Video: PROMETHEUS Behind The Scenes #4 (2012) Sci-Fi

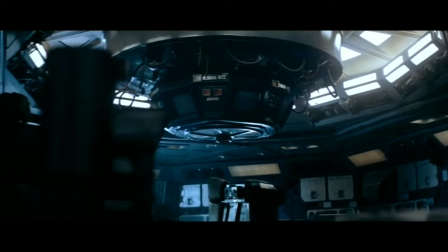Now, the Nostromo, as we saw when we saw the film screened,
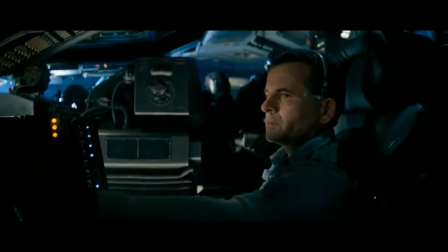I began to appreciate the claustrophobia and how jammed up the spaces were. In fact, Ridley mentioned how difficult it was to film in,
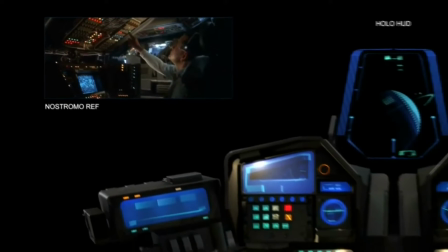but how rich it was because it was so tight and enclosed. At the same time, he wanted a sense of scale on this version.
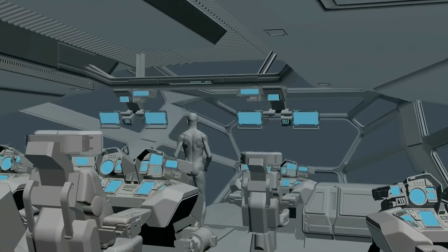So we had to be large, but very intimate.
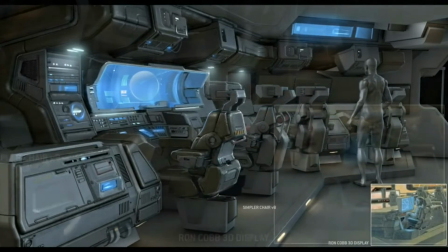The bridge design of Prometheus is actually kind of a Ron Cobb bridge design from Alien 1 that got split into two things. It got split into the bridge and then into Ash's pod, but originally it was sketched as one, and we actually kind of returned it in some way to that Ron Cobb form. You've got the desk, the cockpit,
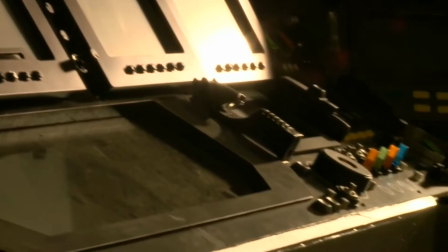the main desk for Yannick, pilot, and his co-pilots, and the feed corridors up to that.
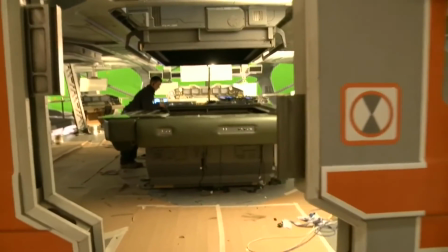And it's always limited. You'd be amazed how you have to eke out your budget, because sets like of that quality are very costly. It's really knowing exactly what you want. And if you know exactly what you want, you're going to kind of maintain budget. If you don't know what you want and say, I might need it, that's where it goes up. We wanted a window.
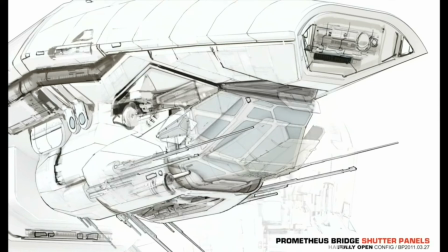So we decided to introduce a gigantic wraparound windscreen,
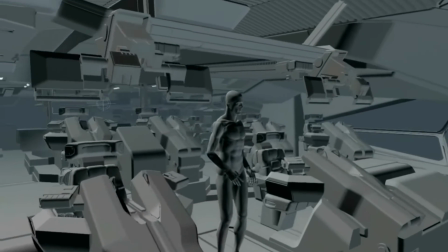multifaceted, kind of in the tradition of a stealth bomber technology, very jewel-like and faceted.
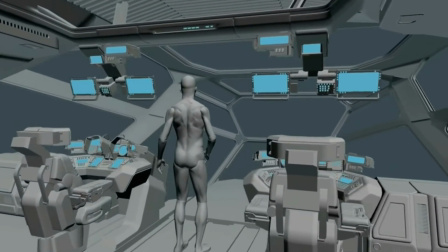Wrapping under the skull of the insect carapace and tucked under the chin, as it were,
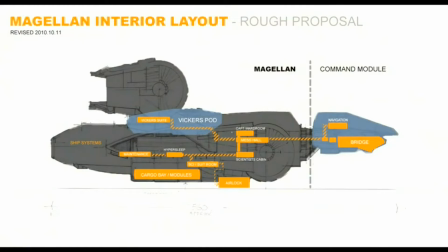so that you could then also include a gangplank viewing platform for the
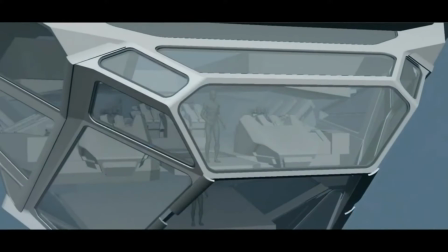captain and stand out and be able to look down on the planet's surface below you as you cruised on over.
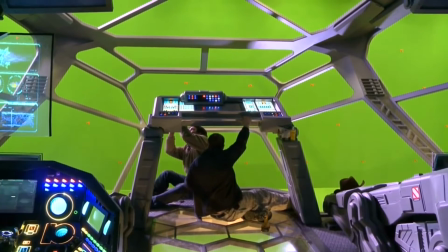We definitely gave thought to how the different components of the interiors fit into the ship in general,
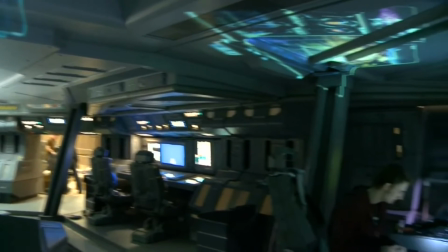but a huge amount of what you're worried about when you're building sets is how it fits into the stages that you have to build them in, and what's the height and what's the visual effects needs of how far away green screens are. So, the bridge is a good example of something that where the set itself has a lot of height, and then it has to be mounted up a certain distance to get certain angles down below the glass looking up at the people,
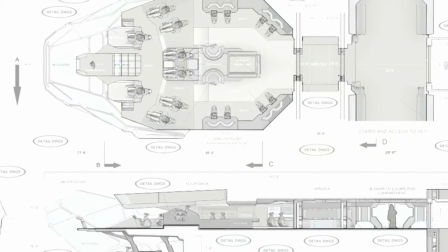and then it's got, it needs the giant clearance of green screen lighting all around it, and, at least at 270.
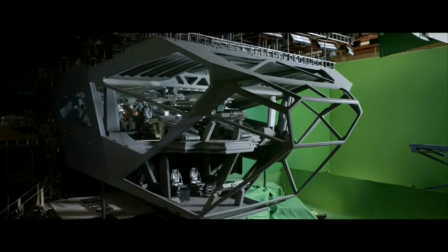And that all had to be put on engineering bellows, which are big rubber gasketed vibration pads, so that we could do turbulent vibration as we came into the atmosphere and rock the whole ship.
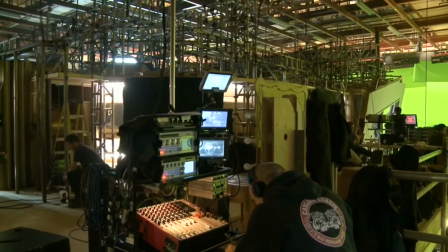And then that implied various elements of design,
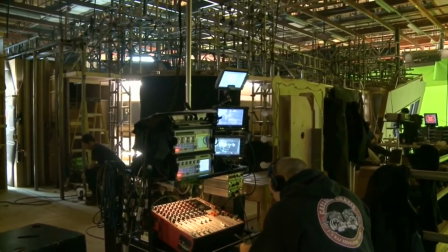i.e. is the roof attached to the walls, are the corridors attached to the main space?
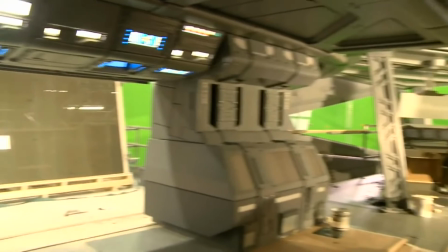And we decided not to do that, to detach everything from each other, so everything was a bit free to jostle and jangle.
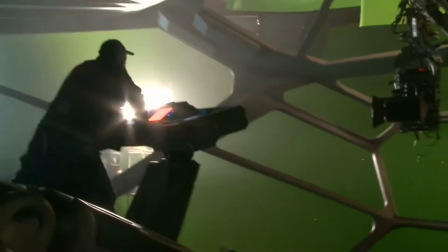But we didn't know how that would really behave. I thought it might start oscillating beyond control and smash itself to bits.
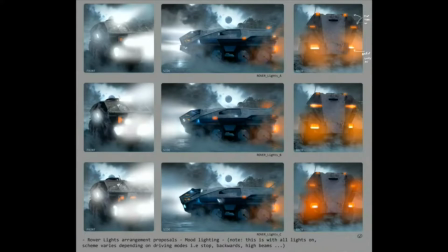Fortunately, that didn't occur. Then there was design of the vehicles to explore the pad, because in the end, this is an archaeological scientific expedition. So the vehicles had to be able to cope with every kind of inhospitable environment that you can imagine. And how do we actually make a functioning vehicle, and not only one vehicle, but 6. It was very interesting to take a different take that was done on other movies, which is not something military.
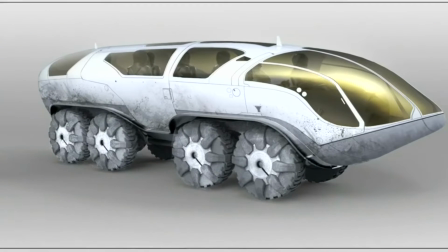The goal here, when we worked on the rover and other vehicles,
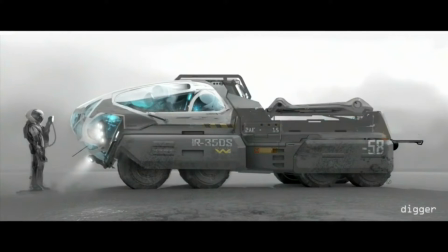was to have a kind of a design that reflects something more like a National Geographic, a team of explorers, and not at all something military.
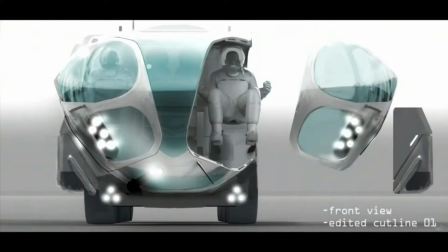It was more a take that was about explorers,
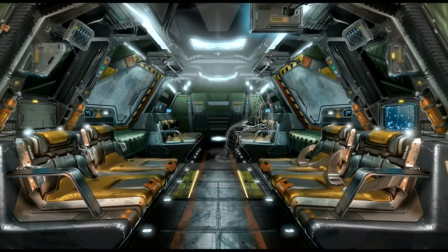and something that had like a high money in order to build those vehicles, and something that's very technically sharp.